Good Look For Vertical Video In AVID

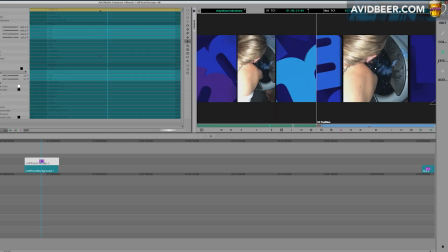So the first thing I would try to do here is I'm going to put a superimpose on the bottom on the background level,
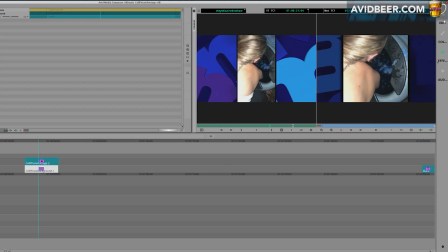and you see how that immediately bring the foreground down, right? I don't need to have the foreground so bright that it clashes with the center of the screen.
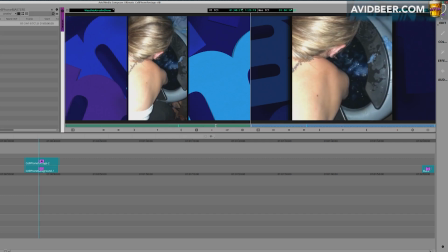Even if I bring it down to such a lower level there, let's go like that. And okay, now I'm happy with it.
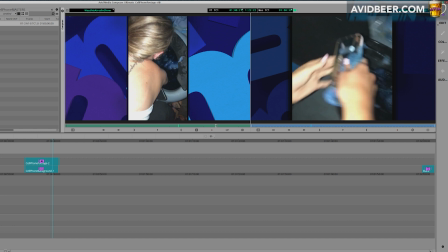At least I have some background back there. It's not, again, plain black like this is the footage that came in.
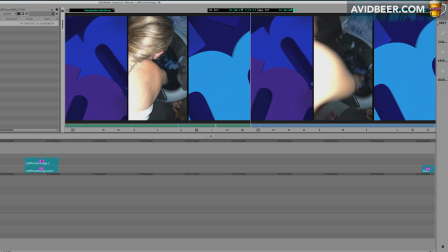And it's not, again, another editor is subjective, of course, but it's so bright on the sides. It's very hard for my eyes to just focus in on attention on the middle. This, hey, I think this works.
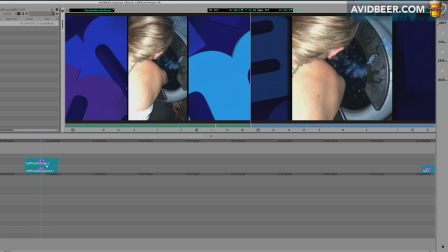So hopefully that was a quick way for you to adjust your cell phone footage.
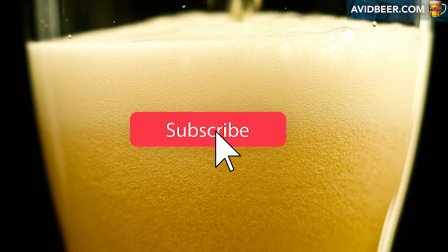This way, you have more time to drink beer. And what kind of beer should you be drinking?
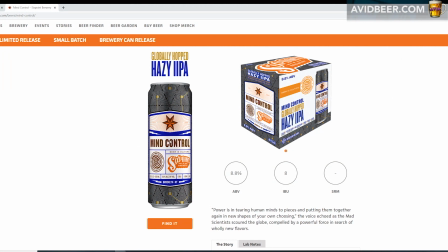I'm going to go back to the 6 Point Brewery in Brooklyn, New York. And this beer, my good friend Big Joe has been drinking nonstop now.
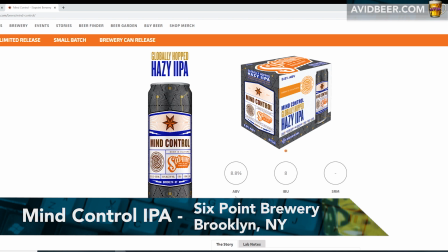It's called Mind Control. He likes it because it's 8.8%.
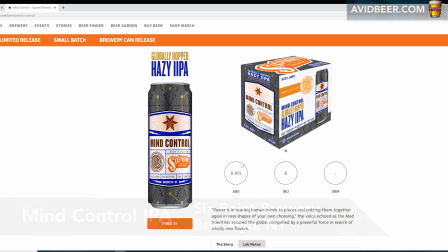He works in a pizzeria 12 hours a day, and he comes home and he has 2 of these and he has a good buzz, and then he passes right out. And like myself, I'm a big fan of the hazy hops that's been going on in the brewing stuff.
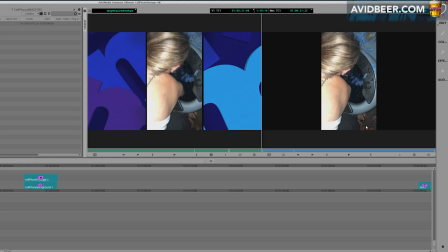So again, hopefully that was helpful to use cell phone footage in a cool way for television / YouTube, etc.
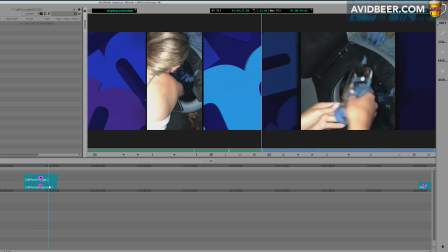Please put it in the comments below. If I start using it, I will show it to everybody else, and hopefully everybody can learn from it together.
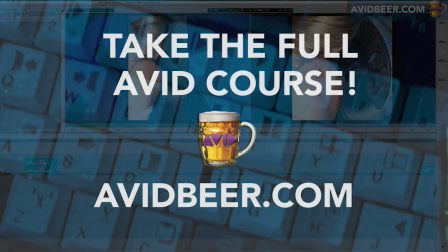Avid Beer 2020 course will be coming up soon. I still have to figure out how to move my bins and adjust my windows.
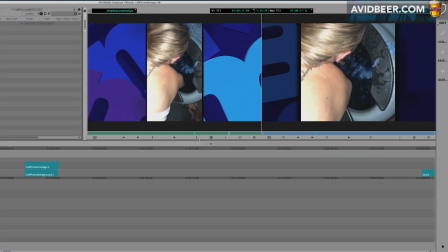I'm still figuring that out while working my main job and while drinking good 4 to 5 nights a week.
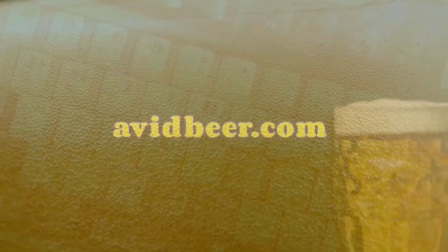But thanks again for watching, and I'll see you in the next video.